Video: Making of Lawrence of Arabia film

it was very difficult because we had to derail the train the
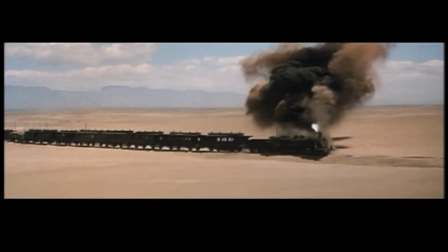[43:25]
engine had to come off an embankment so we got a quantity surveyor in from England and we very carefully worked out at the gradient of the embankment and at a certain point the driver had to jump off so there's nobody on
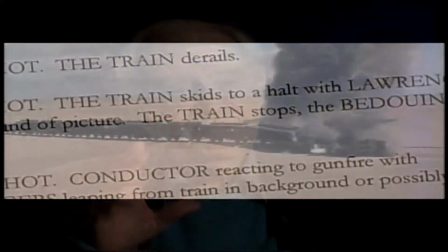[43:39]
the engine and we worked out where the locomotive should finish that was critical because we had to put a camera there and we had to know where that locomotive was
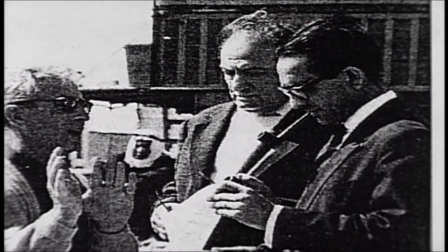[43:48]
going to finish at the time of shooting Sam again said David it is very difficult to shoot the derailment of the train. It has to be done with great care because we have to pull the locomotive back onto the line for the next take if necessary.
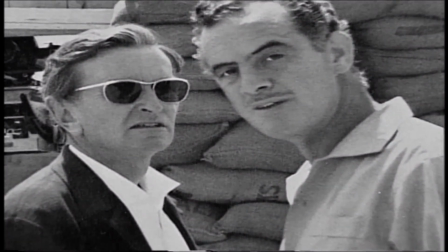[44:05]
Johnny and his boys have worked it out, Johnny being me, we'll shoot the derailment and you have very important scenes to do with very important actors.
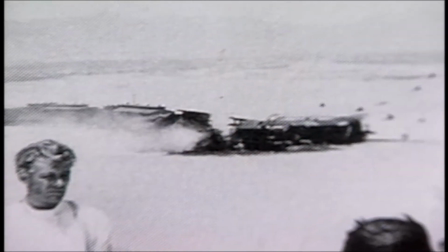[44:13]
Then you come back and pick it up once the train has been derailed.
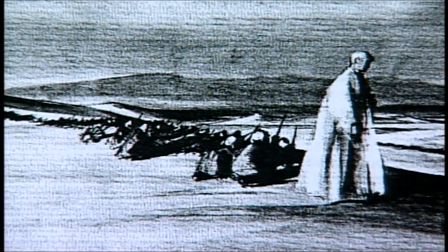[44:18]
I went down with a key camera position which is the one nearest to where we thought the train would stop. We couldn't do trials. We had to work it out and hope the train didn't come straight into the camera.
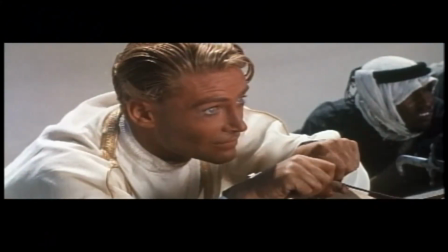[44:31]
Action. The driver jumps off. The train comes over the embankment, comes straight at the camera.
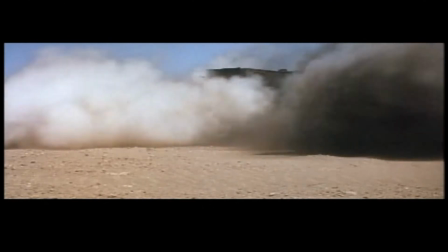[44:37]
I can't see it stop. I thought I'd mucked it up because it created so much dust.
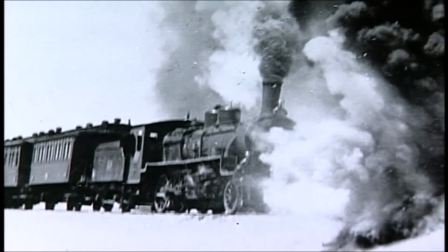[44:43]
You couldn't really see anything, and I was very despondent. But the dust made the shot in the end.
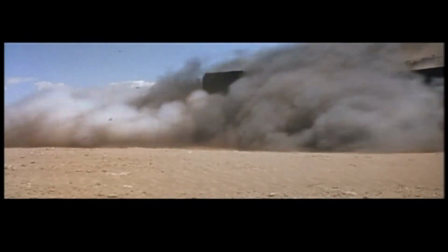[44:49]
When you saw it on the screen, we had a note from London. that somebody had seen the rushes, marvelous.
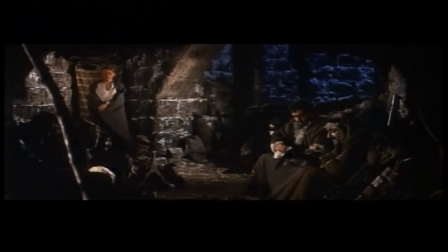[44:55]
Because it stopped in dust.
My friends, who will walk on water with me?
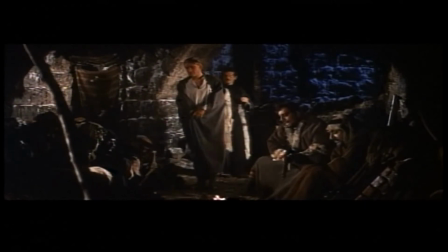[45:04] Who will come with me into Dara? Dara is garrisoned. Will you take 20 against 2,000? I'll go by myself if I have to.
Lawrence goes to Dara with Ali.
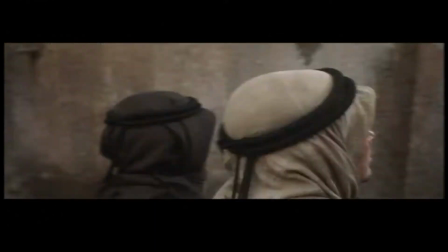[45:16]
He shouldn't have really gone. He goes, he's captured. He's taken in in front of the bay, brilliantly played by Jose Ferrer. the interior had to be as simple as possible the lighting critical you
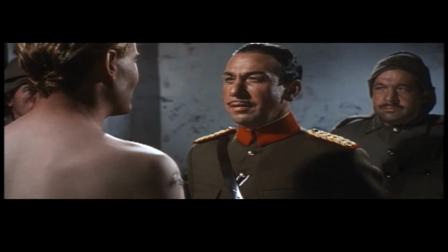[45:34]
have to see the scene but Lawrence in fact was violent beaten and violated by the bay you can't show it on the screen you can show it now and you could show far less in those days but again David brilliant he had Lawrence with his hands outstretched and he had this Turk with
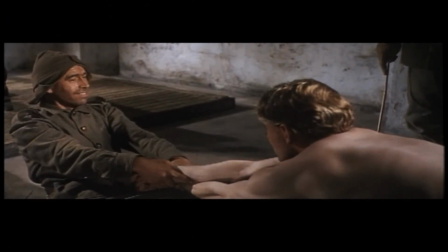[45:50]
this smiling face looking into his eyes and saying you're going to love this you really are going to enjoy it and then comes the awful crack of the
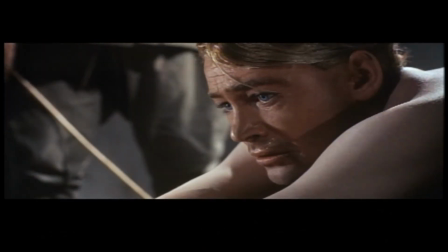[45:58]
whipped cane onto Laurence's back and then we just put in a raised area with a doorway for Jose Ferrer to stand in and Jose said what do I do? I said you're not going to show anything and David said you stand in the door you take your handkerchief out and you start coughing
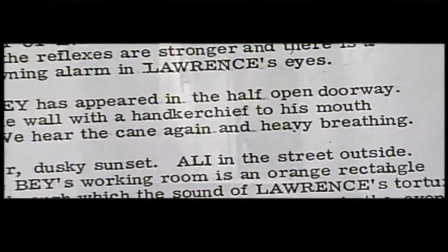[46:18]
and the coughing reaches a climax. The climax has to be almost a sexual climax it's all done with
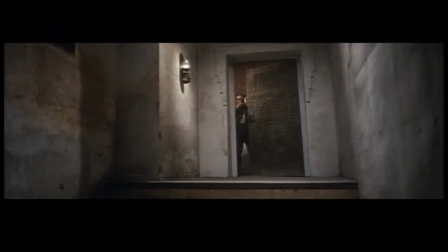[46:28]
coughing into a handkerchief we don't show anything you
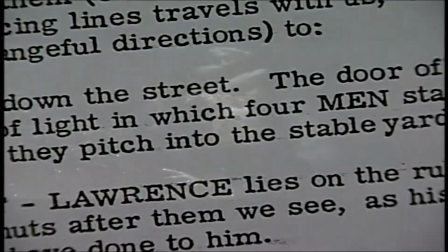[46:36]
finish the scene out in the street again a built street and he's just along in this filthy water and then Arnie takes him he's a changed
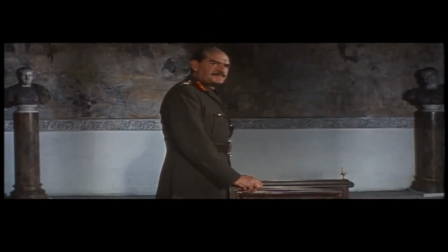[46:45]
man from that he puts back English uniform again goes to Allenby and Allenby persuades him to attack Damascus and he goes back and he does so
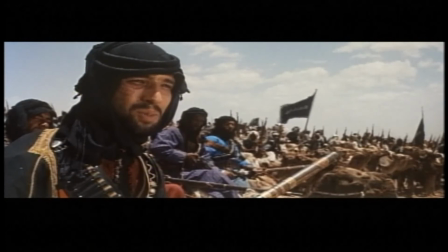[46:58] No prisoners.
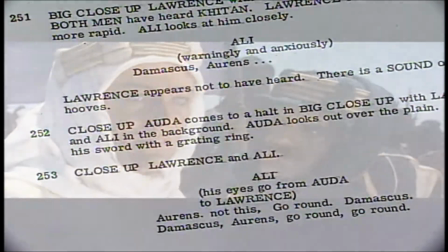[47:03] Damascus, Lawrence.
Harley tries to persuade Lawrence not to attack them, go round them.
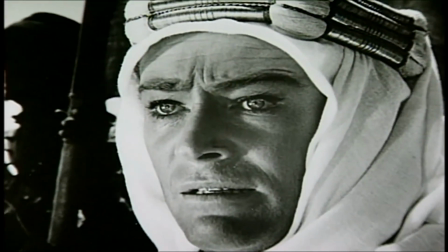[47:10]
Lawrence decides he is going to attack the Turks. And the famous yelled, he gives out no prisoners.
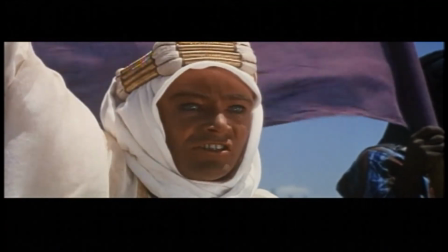[47:17] No prisoners! No prisoners!
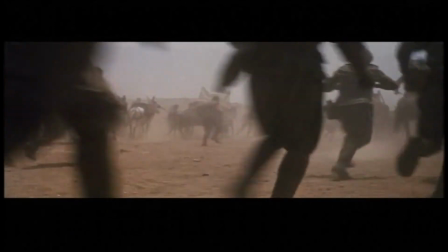[47:22]
And in fact, it's the effect on Lawrence, the character, which is always critical to this film.